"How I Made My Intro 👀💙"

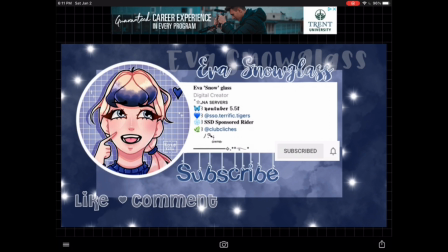And then I'm going to go to Fonto, which is my second app, and as you can see here, I have added nice text, the subscribe,
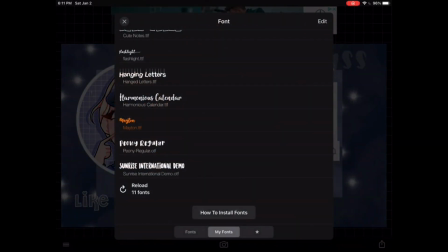Eva Snowglass, I kind of layered it, I layered it on to make sure it's not empty.
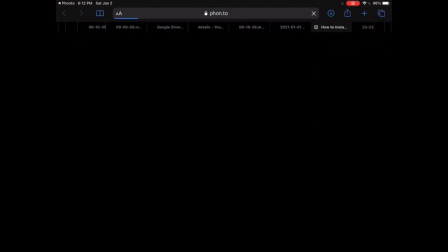And you can get your own fonts if you want to get your own fonts. There's a link, or you can watch my how I make my thumbnails video,
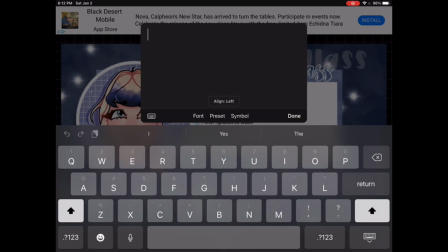but these are my personal fonts, and these are what I use to make my thumbnails as well.
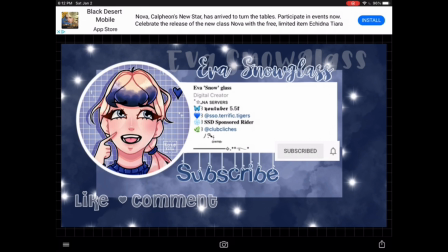So here, it's starting to come together, but it needs a little bit more shine and pizzazz, right?
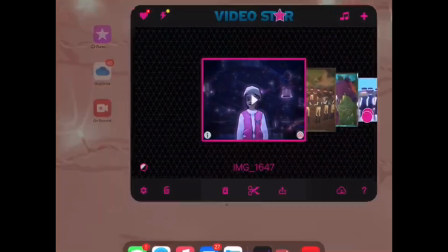So then last but not least, I will go into my VideoStar, where all the magic happens.
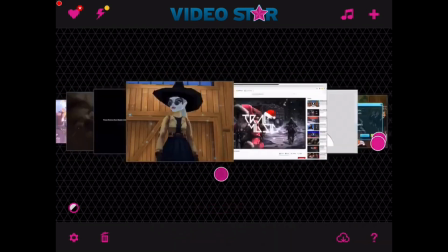I have a lot of edits because, again, before I made my intros, if you didn't know,
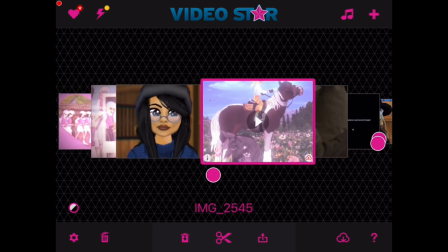I was a TSS fan page, and I was also a huge editor.
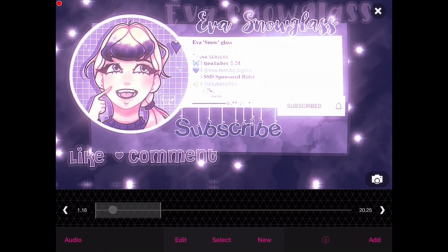So here is my intro. Video Star is actually like the most complicating editing app there is, but as you can see, I'm just sliding it.
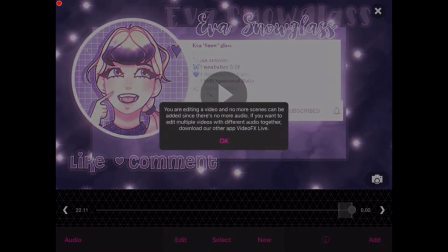This is what it looks like. It's a lot of heavy editing.
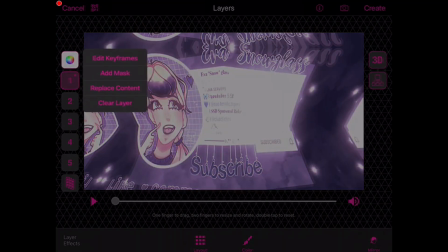Like, all these take me a lot of time to do. As you can see, all my previous versions are all here, and there are so many different things that you can do with Video Star.
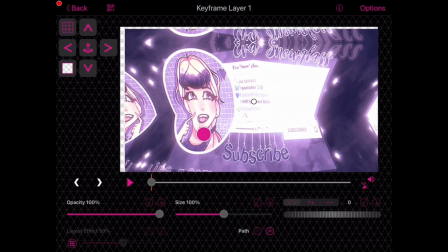It's crazy, and it actually took me a long time to do because, as I said,
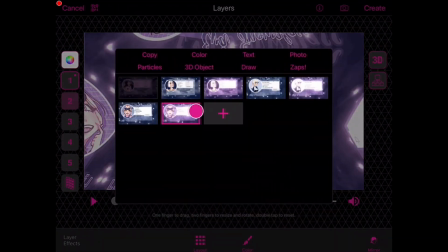I had experience just editing beforehand, so that's why I was able to actually make this intro.
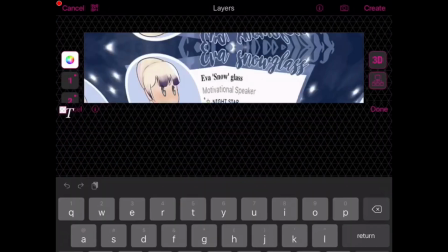See, like, all my previous versions right here before I added stuff. You can even add text or whatever in this app.
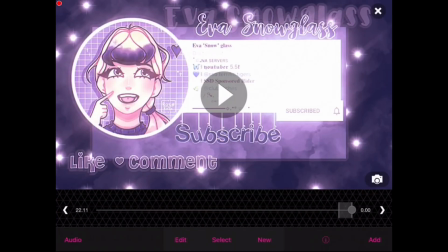It's really nice, but you can also substitute this part for like other free easier apps. You have to add all the transitions like by hand. I swear to God, you have to get QR codes and everything.
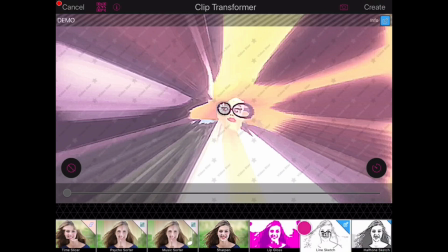And after, what I do is I import coloring. See, like, some of these things I haven't unlocked yet because some passes don't unlock everything,
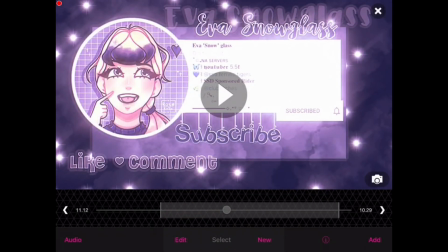but I don't need to because I only use a few specific things for my editing. And yeah, so you can add coloring on top, which is what makes it sparkly and stuff like that, which is also really nice. So let me show you some of my other edits.
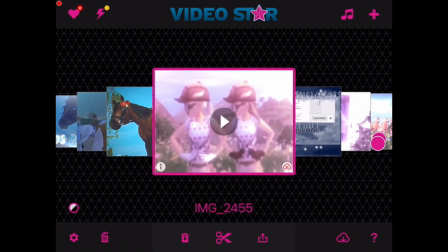There are some channel things that I made for other people, which are really fun, and I do make people things, but not for free.
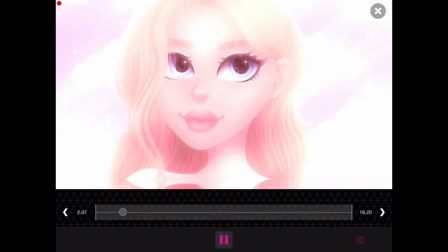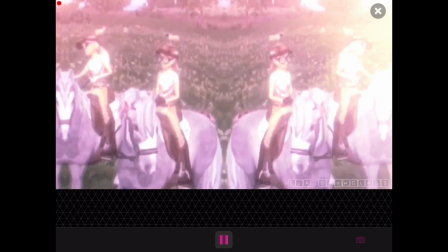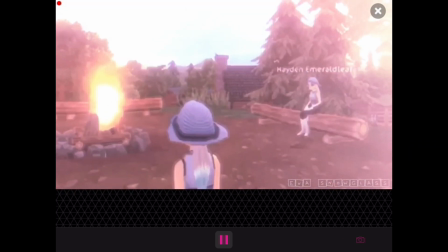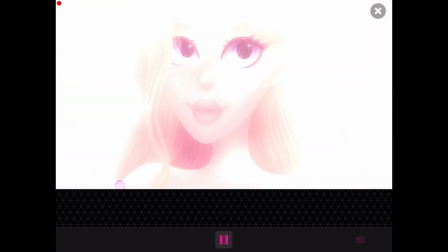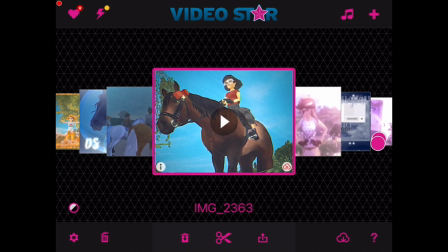Like I said, this takes a lot of time, but I do make these for other people for a certain amount of money, so you can DM me.
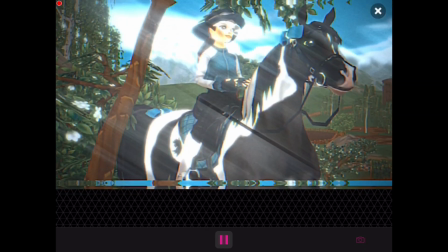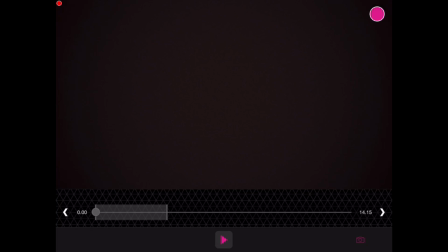Of course, I have lots more, so here's another channel intro.
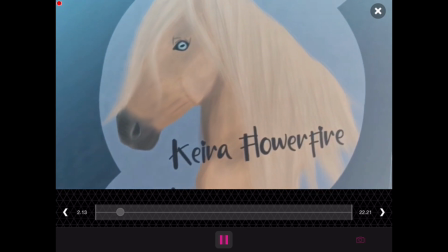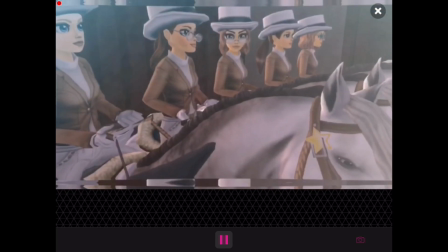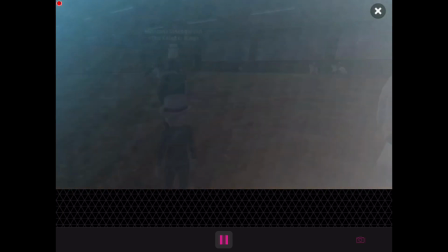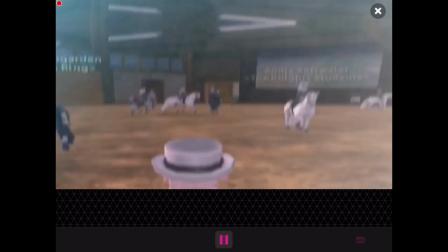Can you see like the resemblance of all these intros like to mine? You can clearly see it's in my style.
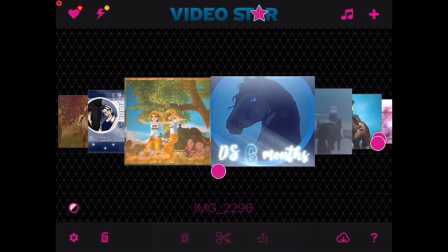So I have like the style. And here's some like other just plain edits.
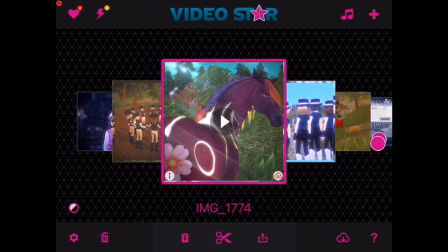Like, here's one that I'm really proud of.